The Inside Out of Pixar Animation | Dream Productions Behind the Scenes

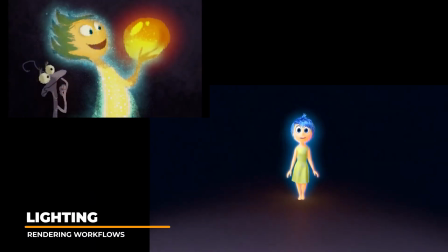(8:25)
For the character Joy, artists had a particular unique challenge with her lighting and rendering as she was the light source in the scene.
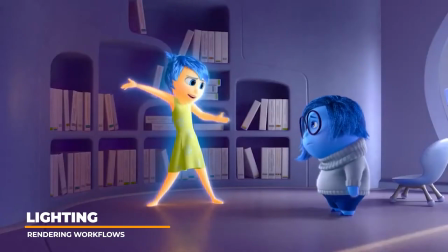(8:32)
Having her light on the ground would act as her shadow.
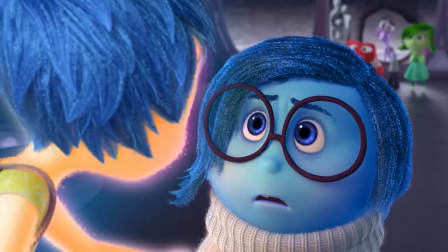(8:35)
Joy casting light on characters not only contrasted in color, but conveyed how Joy's emotion was impacting the character on screen.
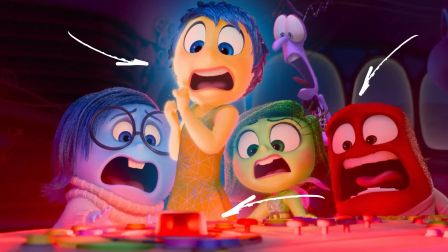(8:42)
Complex shots, such as the headquarter and consoles creating additional light sources, had to be taken into careful consideration for lighting and camera staging.
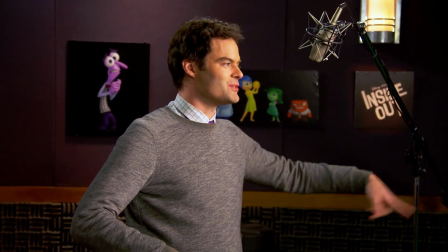(8:50) But this coward is going to survive.
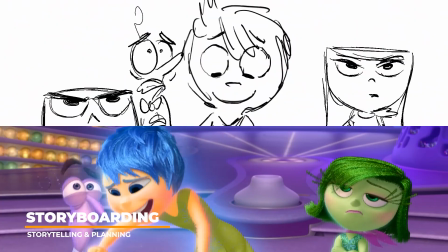(8:56)
Storyboards are critical in Pixar movies. They serve to help with storytelling, timing, and pacing of the movie,
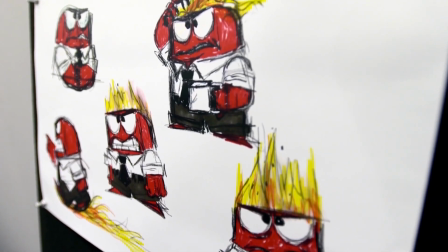(9:02)
help plan out the camera angles in the layout stages, and also help aid the animators with their animation performances.
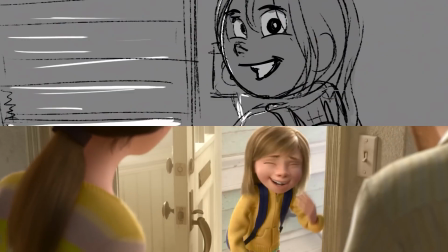(9:10)
The fact that so many of the storyboards closely resemble the movie's final renders shows how carefully Pixar plans their films,
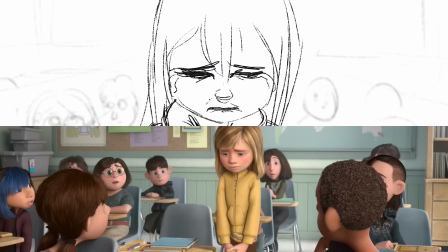(9:18)
leaving no shot to chance. We can also see how the animators have pushed expressions, poses,
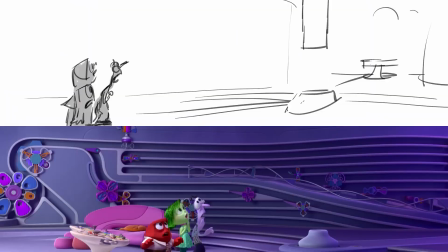(9:24)
and movements to enhance the rough sketches seen in the storyboarding phase to push the emotions to the highest level of detail possible.
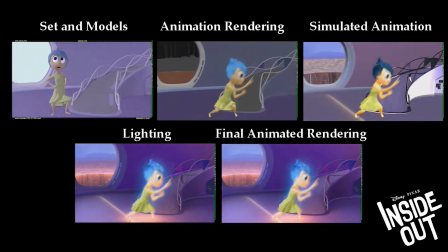(9:32)
Here we can see the critical stages of production where the rough model and sets are placed with rough camera movement for layout.
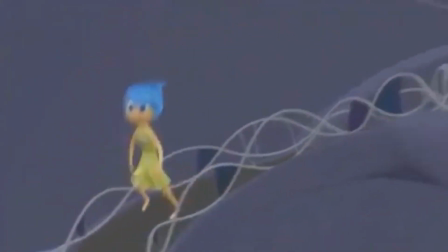(9:39)
From there, the shot will progress to rough animation, and once animation is approved,
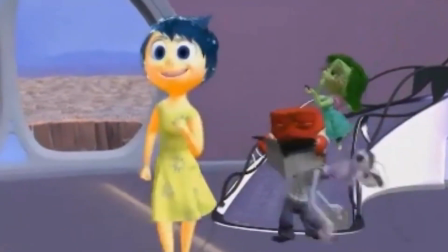(9:43)
it will move on to cloth sim and hair sim to further enhance the animation character performances.
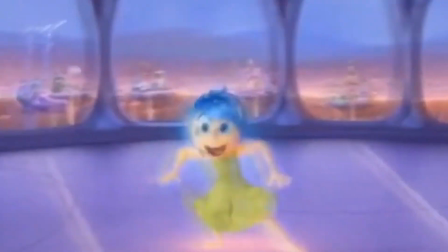(9:49)
Lighting will then bring that extra touch of magic to the characters to further polish the shot for the final
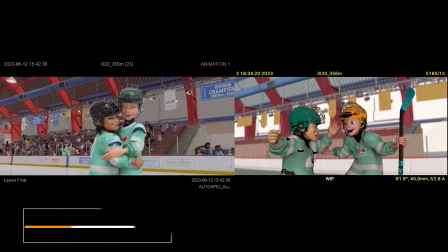(9:55)
render where everything comes together in the final shot. For complicated animated shots with multiple characters on screen,
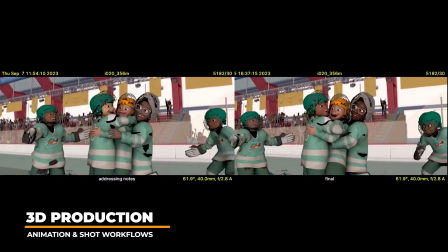(10:01)
animators had to approach all movements together, as notes from the director would impact all characters on screen versus only focusing on animating characters in the center of the shot.
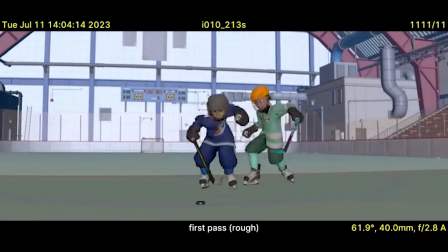(10:10)
Some animators will block in their ideas in 2D before posing the 3D character to explore performance possibilities.
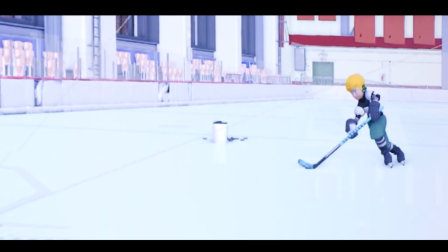(10:17)
Staying true to the realistic hockey movements, as well as how Riley had her out-of-control moments,
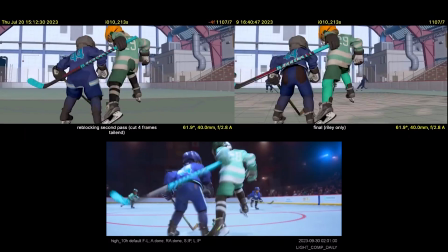(10:22)
were a challenge to blend the two types of movements to create a seamless, believable shot.
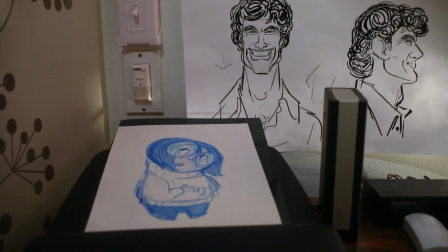(10:27)
Animators would animate from 6 different camera angles so that the cinematography team could pick the best angles for each shot.
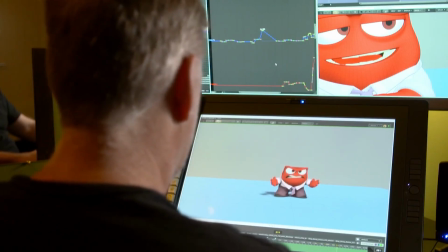(10:34)
Well, that about wraps up this video on how Pixar's Inside Out series was created
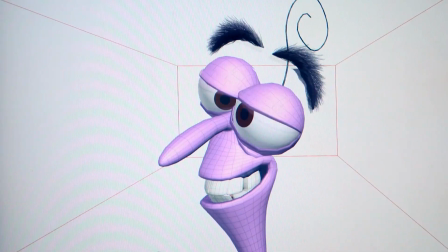(10:39)
and why it has become one of the biggest feature film animation franchises of all time.
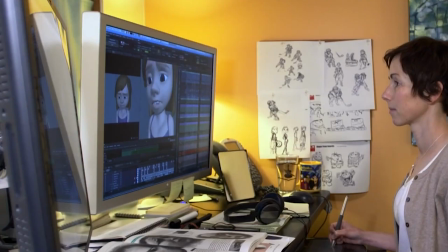(10:44)
All departments work together to bring something new to each installment. The combination of video reference, mixing 2D and 3D workflows,
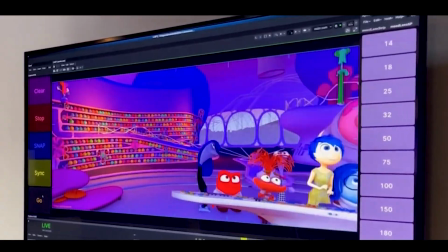(10:52)
along with advancements in 3D cinematography to enhance the editorial creation process,
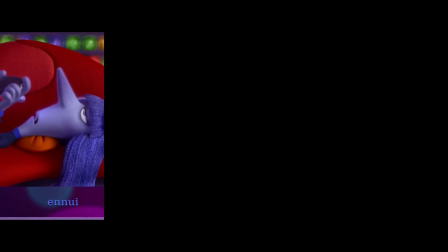(10:57)
helped create one of Pixar and Disney's most watched franchises to life. The newest entry in the series looks better than ever.
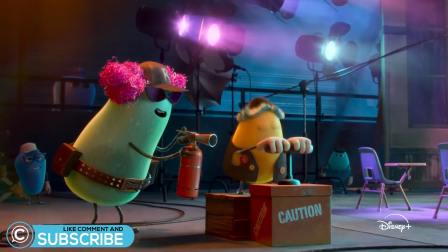(11:04)
Will you be watching on premiere day? Let us know your thoughts in the comments.
That was the chair.
And don't forget to like and subscribe, and we'll see you in the next one. Perfect.